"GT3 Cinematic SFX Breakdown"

Welcome back, lady or gentleman. We are about to do a full sound design breakdown of this GT3 Cinematic.
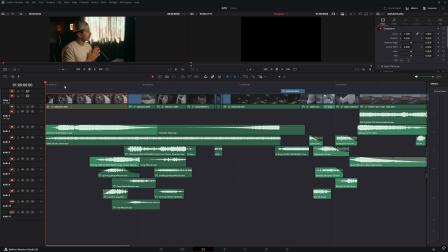Let's dive in. All right, let's start with this downer at the very beginning. I like my videos to make an entrance. You need to grab the attention of the audience fast in this day and age. So to do this, I started with this downer here as well as this drone underneath, but let's single out the downer first. And then here's the drone.
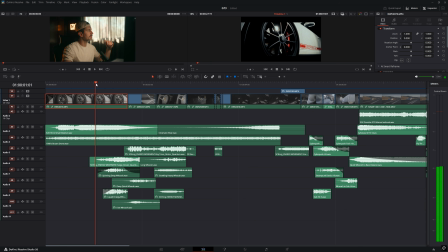And those just play by themselves up until we see the laser go over the car. And for that, we're going to be using a mix of my sound effects from my automotive sound effects bundle, as well as Ocular sound effects from their Quantum bundle.
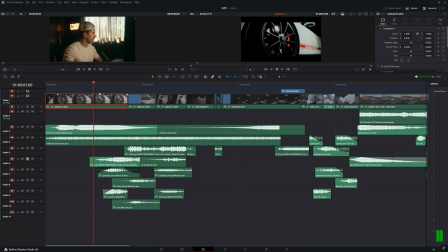So we'll start with this energy movement right here. We'll solo this out. So sick. They do such a freaking good job. And then we layer that with one of my whooshes down here,
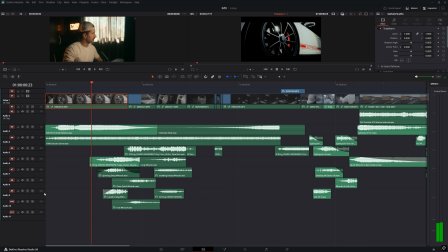just to add an airy layer to that. And then we go down to this liquid energy whoosh down here for my bundle, which is kind of a blend of, it's kind of a mix of both. It's a little bit airy, a little bit textured, but combined, we got the texture of this ocular sound right here, got the airy whoosh right there, and then a little bit of both right here.
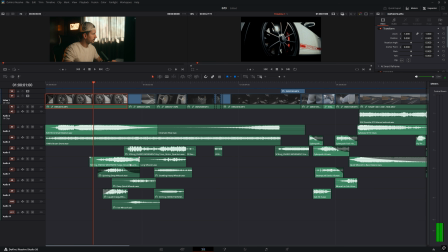Way fun. It sounds so freaking cool. Then we've got this, this next scene with the intake. I've got an ocular sound going over the next two scenes just because this sound works well as like a two-stage sound. So we'll play the first half of this sound right here.
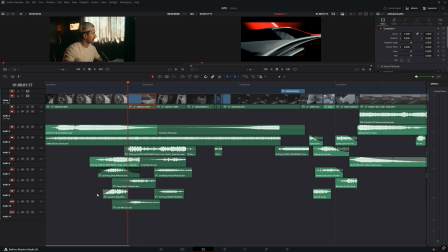Super subtle, honestly. And then we've got this whoosh down here for the airy aspect that I wanted to add. And then another whoosh down here with a higher tone of airy whoosh. If you know why each sound is being placed, then you know when you've placed enough sounds because you have a list of tones and sounds in your head that you know you want the scene to have. For example, for these, I wanted a very textured sound, I wanted a whoosh sound, and I wanted to make sure that I was hitting both the higher treble notes and the deeper bass notes. So once I hit those three criteria, I knew I was done. I could move on with my scene.
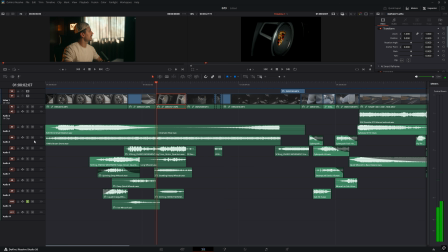So we then jump over to this steering wheel shot and we can go to the second half of this ocular sound. Again, super simple, but like the perfect digital texture that I'm looking for. And then we've got this long whoosh down here,
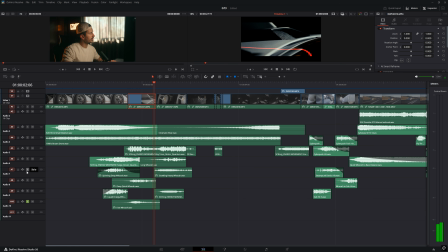giving me some of those airy whoosh vibes. And then we've got this growling heavy whoosh, which is a very unique sound for my bundle. I don't use it very often because it's a very thick sound. Like it's one that can easily overpower other sounds, but I ended up speeding it up and turning it down and it fit perfectly.
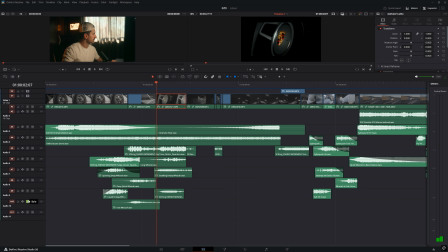Yeah, way fun. And then after that, we've got this energy movement down here from Ocular. A much higher pitched texture sound. So combined, it all sounds like this.
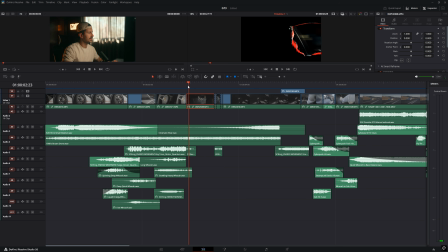And then we move on to these two tiny sounds. I think these two little sounds over here are from Artlist. They're super, super simple. I just wanted like a quick wrap up sound for the end of the laser sequence, and then just a glitch sound over here.
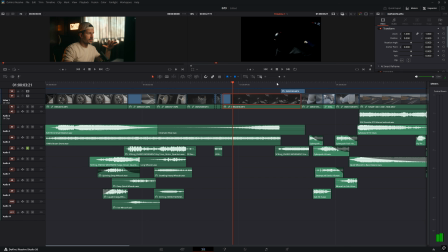And then there's one final laser effect mixed with a light leak right here. And for this, I just use one single sound. I just use this ocular sound down here and it was perfect. It was all I needed. So freaking cool. They kill it over there.
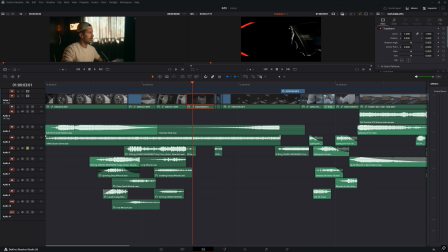And then what's important to realize too is during all of this, I have a riser coming in that we should also listen to.
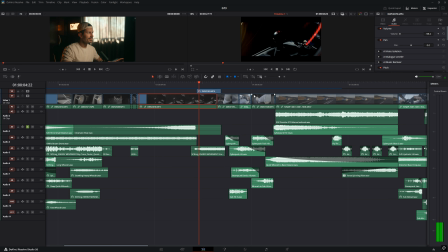So that builds the anticipation. And then we have the payoff later over here in the video.